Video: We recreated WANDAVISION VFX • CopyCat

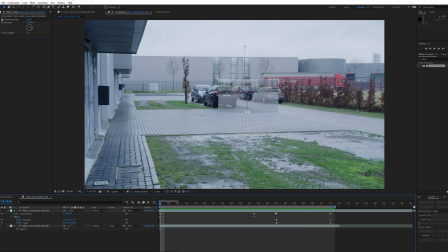248s
Then we just placed everything on top of each other, did some quick animations and time remapping, and now we have a funny animation. Something we learned from this test: shoot everything in a higher frame rate. This way you can easily time remap everything to match the shots better.
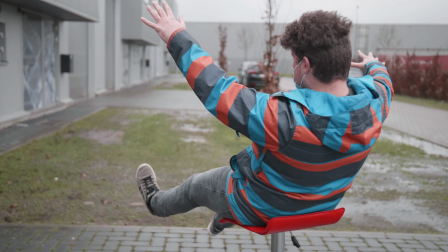263s
Another thing we learned: don't let your actor move too much. Otherwise you'll get these sped up movements, which of course look fake.
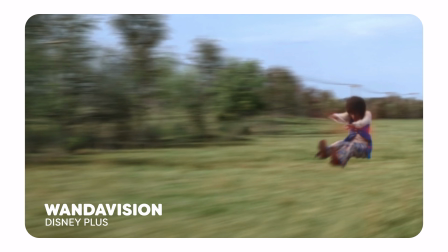269s
And when we look back at the original effect, you could also see that the actor isn't moving at all. Okay, with all that information that we have now, we can start building our living room set and start shooting.
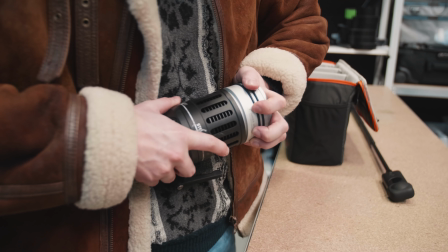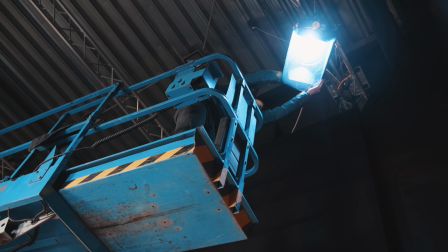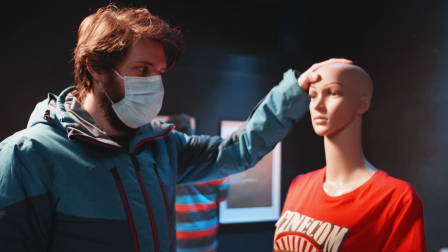290s
Hello, I'm Justine. Whee! So what we're doing right now is creating a set. as you can see.
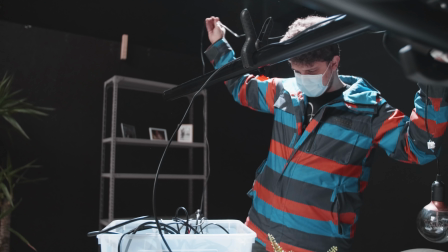296s
So we're setting up some nice lights, we're making it cozy so that it kind of feels like a home, like a living room.
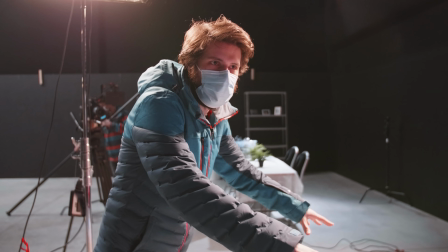302s
And we're gonna have the two actors stand here, and they'll get blown through that wall over there.
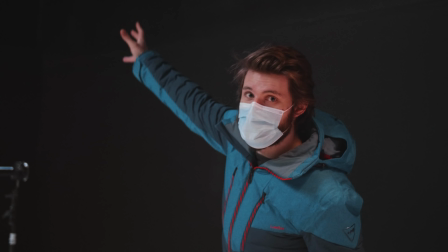310s
So right here, for example, we've got a blue light as a backlight, and that way we create some color contrast.
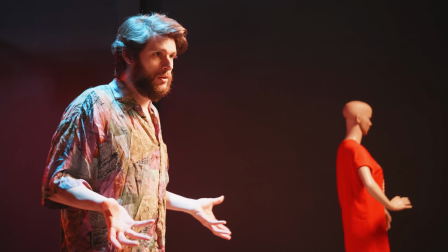316s
We've got blue, cold light from the back, and warm lighting right here coming onto the face, the skin tones, and that creates depth.
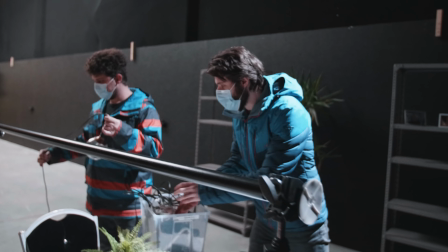324s
It looks cinematic. And what Janik is doing right now is setting up some practical lights.
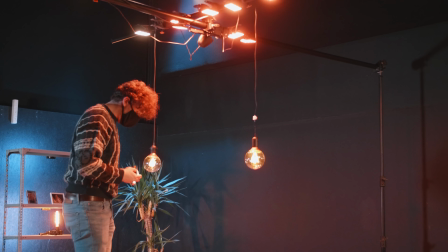329s
These are lights that are visible in your shots, and that way your background is going to look a whole lot more interesting.
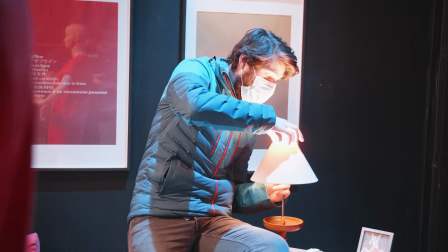334s
Like this here, this is also a practical light in the background. And pretty cool about this one is that if you unplug it from its socket, it keeps on shining.
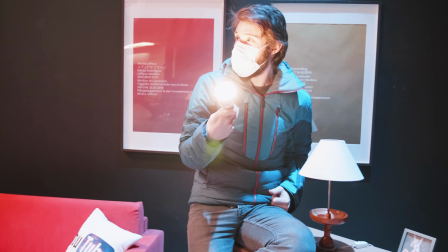343s
Look at that. I think that I have just electricity in my body.
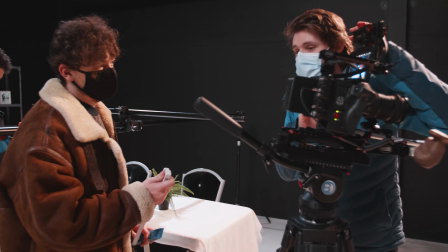351s
And this here is Lorenzo. I have no idea what he's doing. What are you doing?
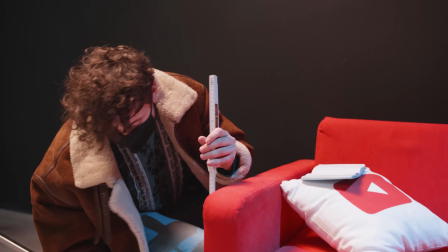356s
I'm actually just measuring some parts in the set to know how to projection map everything correctly.
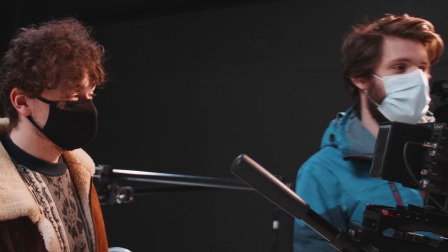361s
Technical stuff. He's doing technical stuff. Really good. Good go. Good boy.
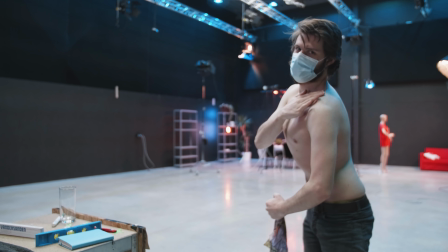366s
Good go. Good go. Don't I look like Wanda, right?
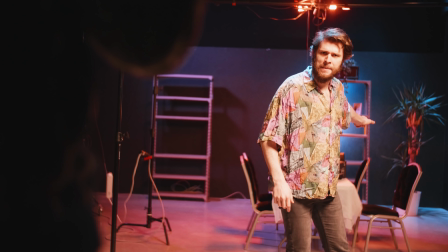374s
Who are you? You are who? That is my camera, okay? Get out of here!
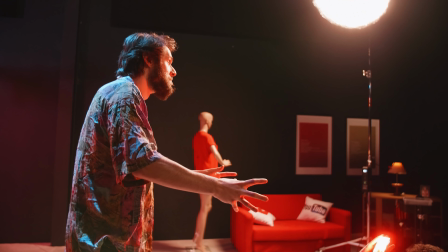381s
Yeah! Steal my camera. That is mine. And now we switch to a different character.
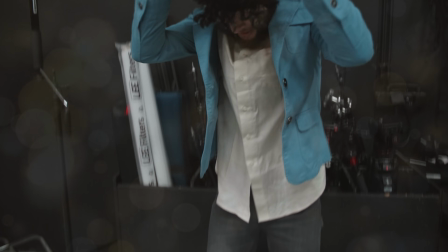387s
You see, the budgets at Cinecom, they're all out. I have to play every character here. I'm Jack.
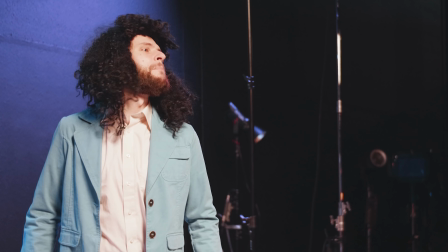393s
Jack Blackhair.
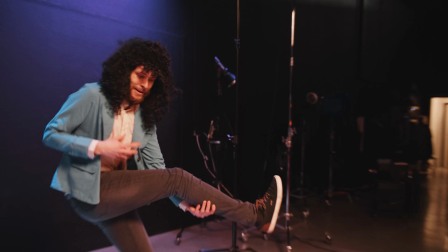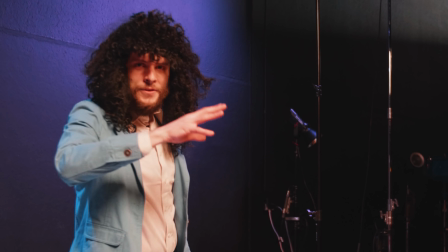403s
Autographs after the show.
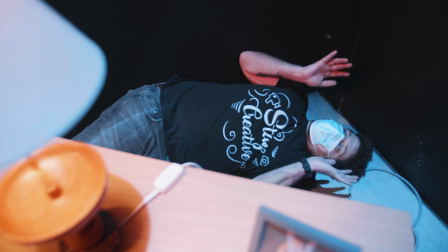407s
Hey, Janik. Hello.
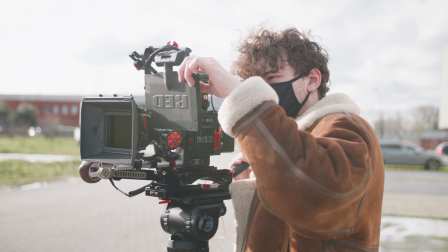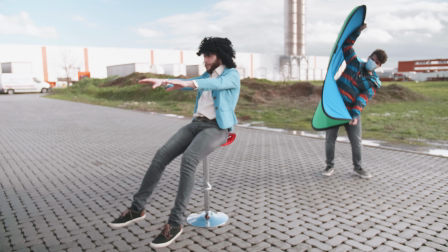My energy clouds are almost done, as I did most of the work while I was testing them. I just need to fine tune them now. But I do have one tip for you guys. When you are going to use Particular to create something, always look through their presets.
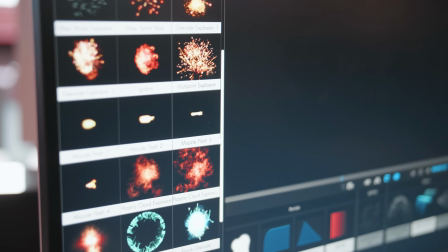436s
They have a ton of pre-made stuff like explosions or something with dust.
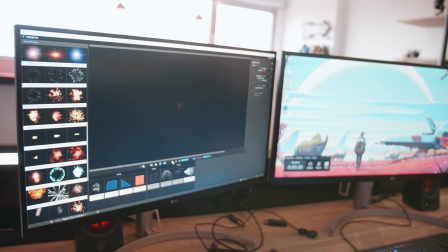442s
I also did this, but of course I also tweaked them and made them my own. But again, try to avoid the multiple emitting systems because your PC will be eaten alive. Also, I adjusted some settings.
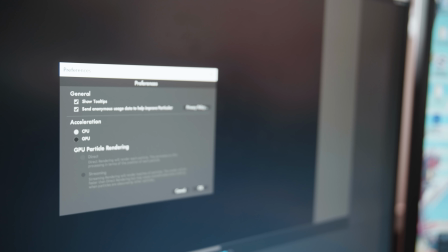455s
I noticed that Particular was using my CPU instead of my GPU, so I changed that and it made it a little more stable. Just a little. To make the shot more believable, I made sure all the fractures of the wall interacted with the whole scene.
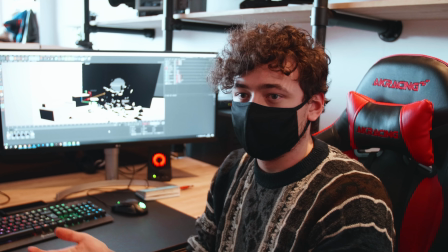470s
To do this, I made really basic 3D models of our furniture. It doesn't have to be perfect because you won't be seeing them.
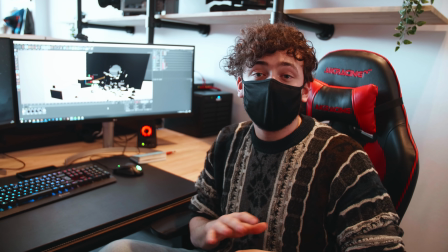475s
After that, I added some collider tags to the 3D models, and now when the wall breaks open, all the bits and pieces should bounce off of the furniture.
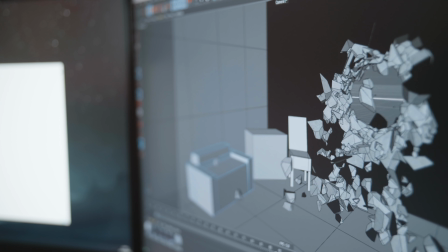483s
One of the things I also did to make it more realistic is make sure that the wall had different sizes of pieces breaking off.
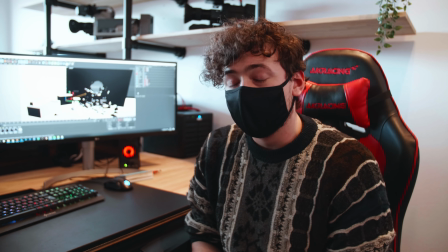489s
And with all these different sizes, it will make sure that your effects look way more realistic. So I see that you're still working on the effect. How's it going, Janik?